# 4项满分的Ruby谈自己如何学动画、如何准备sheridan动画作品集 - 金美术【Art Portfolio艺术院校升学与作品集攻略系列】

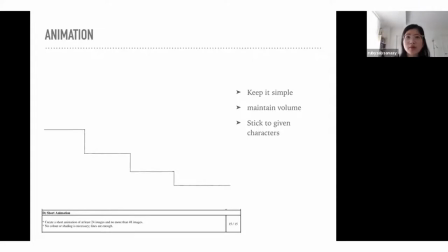It doesn't have to be like, oh, you don't have to be like, oh, I have to make sure they remember me. You just have to show that you understand like how to animate and how to make it look like an understandable, image, like several like images that they understand. So I kind of talk about my process.
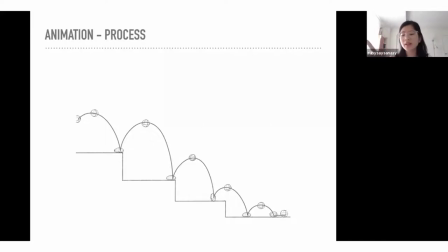So essentially when you start animating, it's like pretty overwhelming. You're like, oh my gosh, how do I do this? But if you kind of break it down, like I did here with the line, I kind of just drew how I wanted the ball, how I wanted the ball to kind of drop down the stairs.
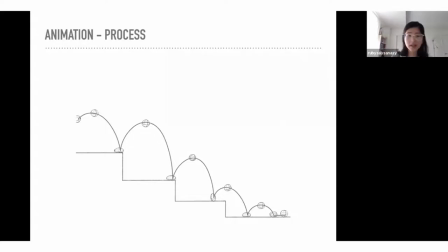And that's kind of how I drew based on that. So you see the ball, I kind of drew through the structure. I just put in the points, the most important points. So the highest points and the lowest points of the animation. So I drew in where it starts off.
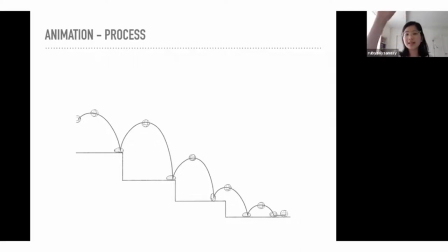And then I kind of go like, okay, so the next highest point is going to be about this high, and this is where it's going to land. So you kind of just draw your ball based on that. I guess it's, if you guys have an iPad, like if you have Procreate, I did it on Procreate, so you can do that as well. You can play around with animating. And there's lots of great tutorials out there as well.
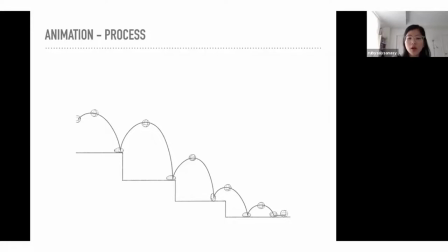So you can just, you know, draw the ball in the highest point. So I did that here, and then the lowest point, and I kind of put in the main action points, I guess, like the main areas that I want it to be in, the most important parts,
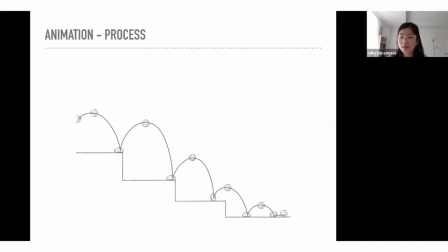and then you can work on drawing like the frames in between. So then I added these frames in between. So like, okay, so from the first point to the highest point, there's going to be another ball there,
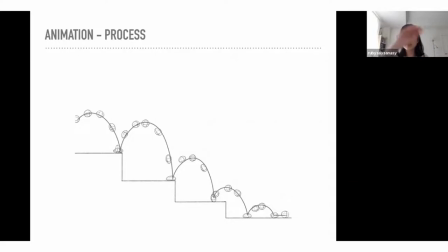because I'm just going to fill in the frames so it looks like it's smooth, it's not like choppy. And so one thing for animation to keep in mind is when a character or whatever you're animating is moving slower, it's going to be more frames. So when there's less frames, it'll be faster.
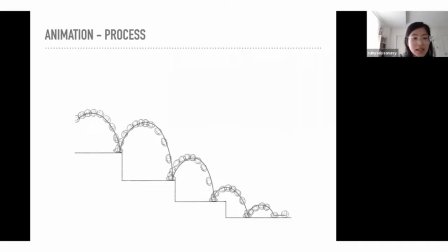So in the top here, I think I show it here, you can see the top of the, at the very peak of the curve, it's, there's a few more balls and they're more closer together because it kind of hangs in the air a little bit before it falls.
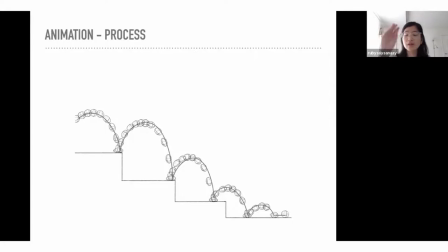You see when it falls, there's like, the drawings are more spread out and there's less drawings because it's faster. So that's something to keep in mind as well, just to make sure that it's, that there is like weight and there is movement and it's not just like, okay, like it's like moving perfectly as well.
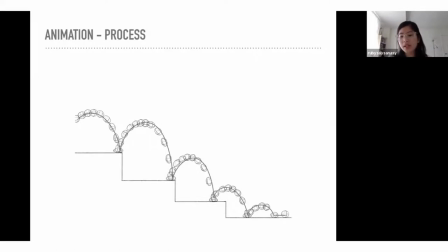I think one thing I could have done at the end is just added a few more drawings. I didn't though, but I could have, so it would have like showed that it was losing momentum as it was falling. So that's something you guys can keep in mind as well. So just to make sure, I would say one thing though, is to avoid straight ahead animation.
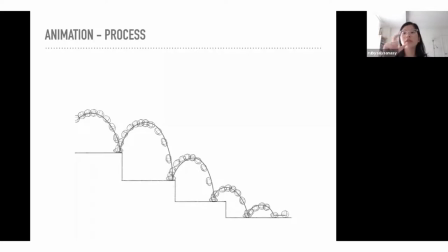And what that is when you just draw, for example, the first ball and you just draw the next ball and the next. The problem with that is sometimes you do use it, but I would say in terms of, I guess in this example, I didn't use it because it's hard to maintain the volume.
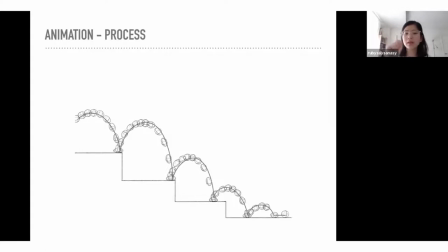Sometimes, you know, you just draw the ball a little bit bigger and then the next frame you draw a little bit bigger and before you know it, it's just, it doesn't, it's a completely different size from when you started out. So the animation just does not look fluid, doesn't look, it just looks choppy, doesn't look right. It's just like warping. So I think one thing that helps is the keyframe animation,
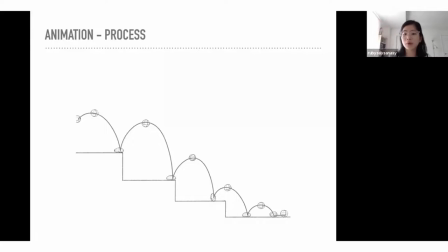which is this kind of animation where you just put in all the main important points that you want in your animation and then you draw in between. You put in more frames in between to match those drawings. So that way you never really, you know, get too off model.
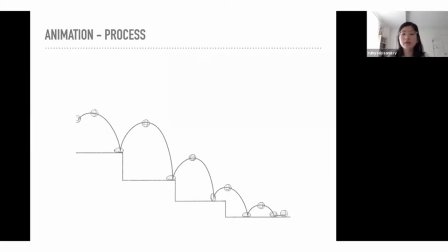You never get, never lose too much volume because you always have something to refer to, whether it's the drawing before or the drawing after. So yeah, and then, you know, another tip is to keep playing it over and over, make sure that it works.
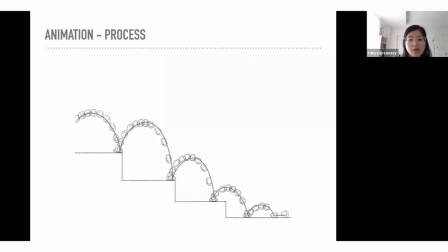Yeah, so that's kind of what I did for this animation process. I think this one is relatively easier, the ball bouncing. I don't know what they're gonna give you guys this year.